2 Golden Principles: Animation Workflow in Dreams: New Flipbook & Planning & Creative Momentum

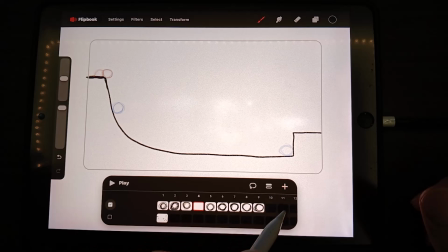10:47 then I would go to every other one and hit plus so I hit plus here just so I can add that ball in there and
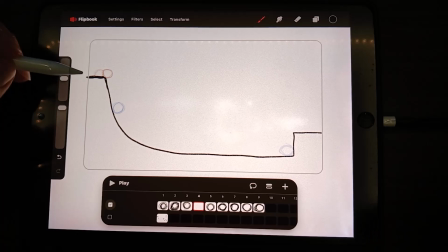11:01 kind of to touch on another thing which is where is the midpoint the midpoint wouldn't be in the middle necessarily because there is acceleration here right so the
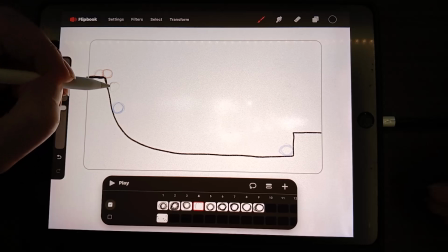11:16 midpoint here would be rather a little closer to the beginning frame of that rolling when it's there just a little bit behind it's gonna give a teeny tiny sense of acceleration okay go to the next frame
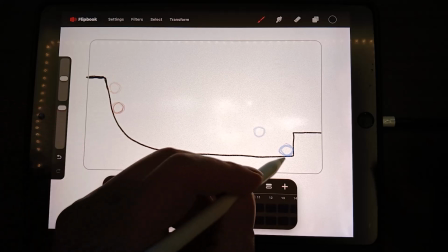11:34 and hit plus all the way there right so here like i mentioned
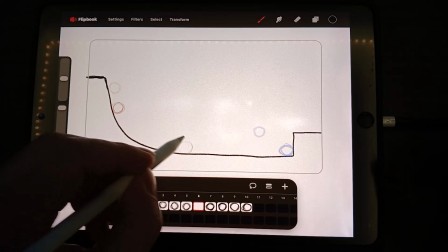11:43 even though the midpoint could be just here i'm gonna make the midpoint to be here instead
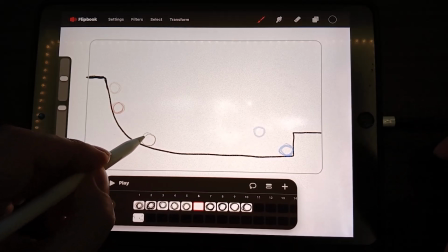11:52 why because that gives me a greater sense of acceleration as i view the final animation
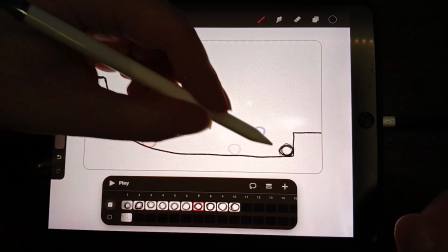12:02 now this frame and then adding a frame why
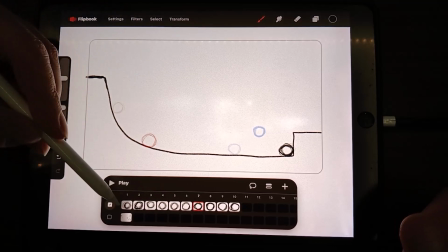12:06 am i clicking on the original ones and adding frame
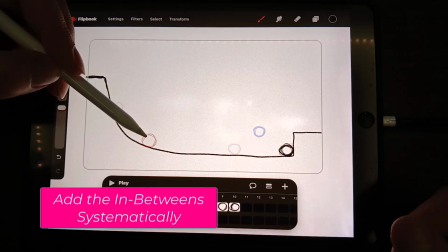12:12 why am i not adding to this one right and then adding another one and then another another one
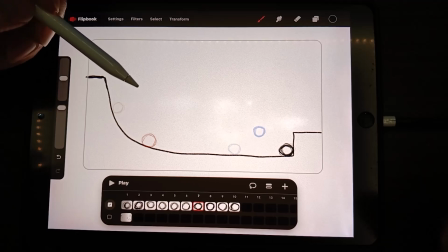12:18 i'm working systematically meaning what
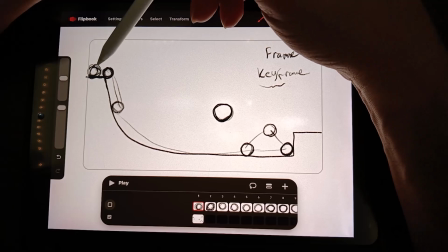12:28 i'm doing is focusing on adding the frames
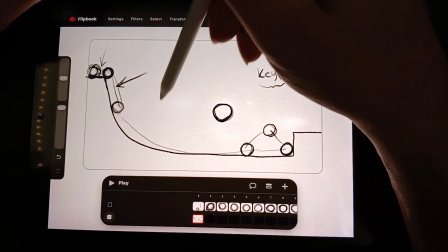12:35 adding the frames sandwich the frames that are needed instead
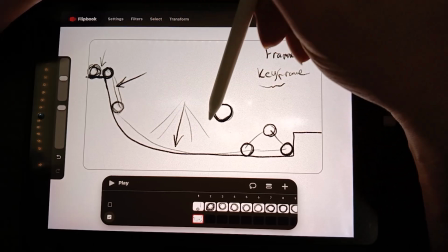12:41 of adding blasting all the frames that are needed this way I am
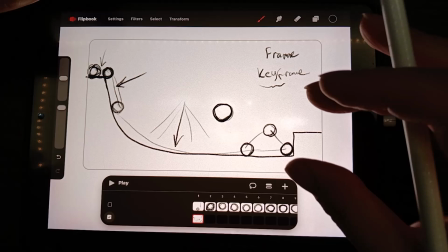12:46 consistently adding a consistent number of frames as needed and
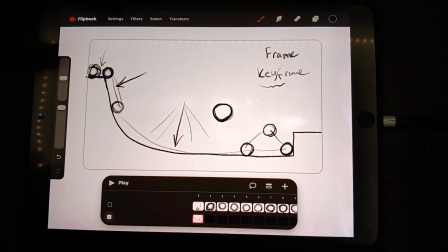12:53 then I can worry later on oh you know what I can add more frames I can hold more frames whatsoever so this way it's just healthier and easier for me not to really think about too many things simultaneously
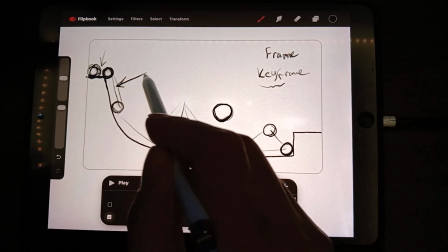13:05 okay so I'm just gonna add one frame here one frame in the middle and
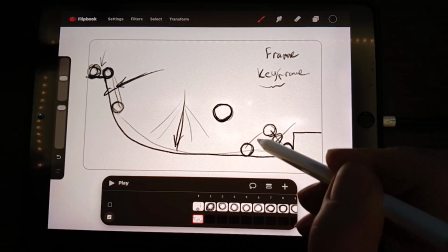13:11 then one frame between each keyframe just to make sure I'm stayed
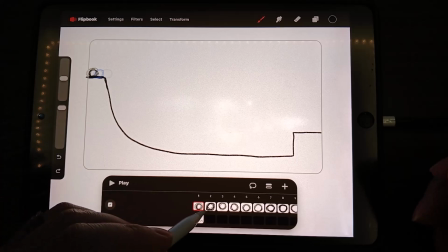13:17 on track all right so now i have this and then i think i went here and then this one yeah i think i need one
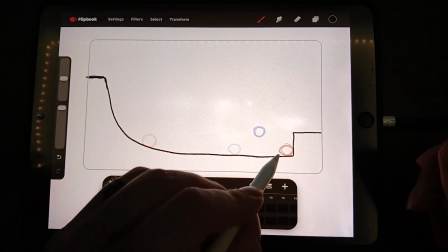13:31 right here now so hit plus and then just draw the in between
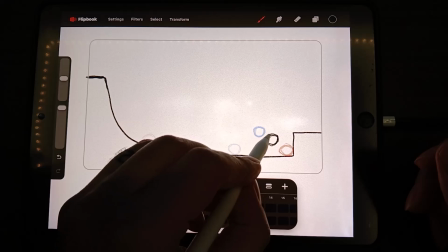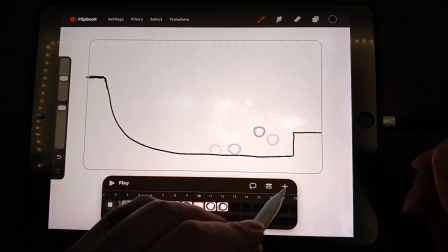13:43 okay and then go here and then add plus and then i want the in between between these two
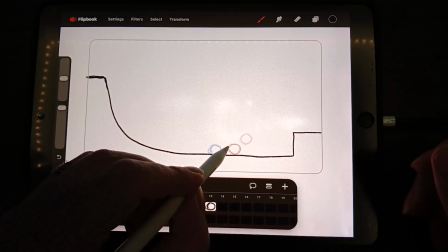13:55 frames go here and then add a frame you can you can either add a small bounce or just make it roll but I'll just simplify and keep it to just roll for now okay
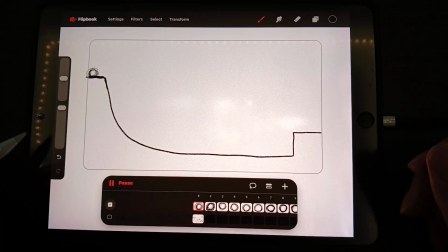14:13 let's see what I have actually it's fun to draw with the left hand I feel that there's zero pressure
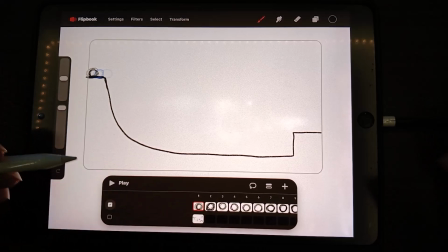14:29 and also as you can see that that very loose movement as I have
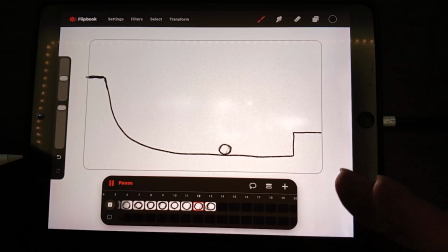14:37 demonstrated before on that diving board that is very loose and not perfect intentionally it just adds more feeling to it more character to it okay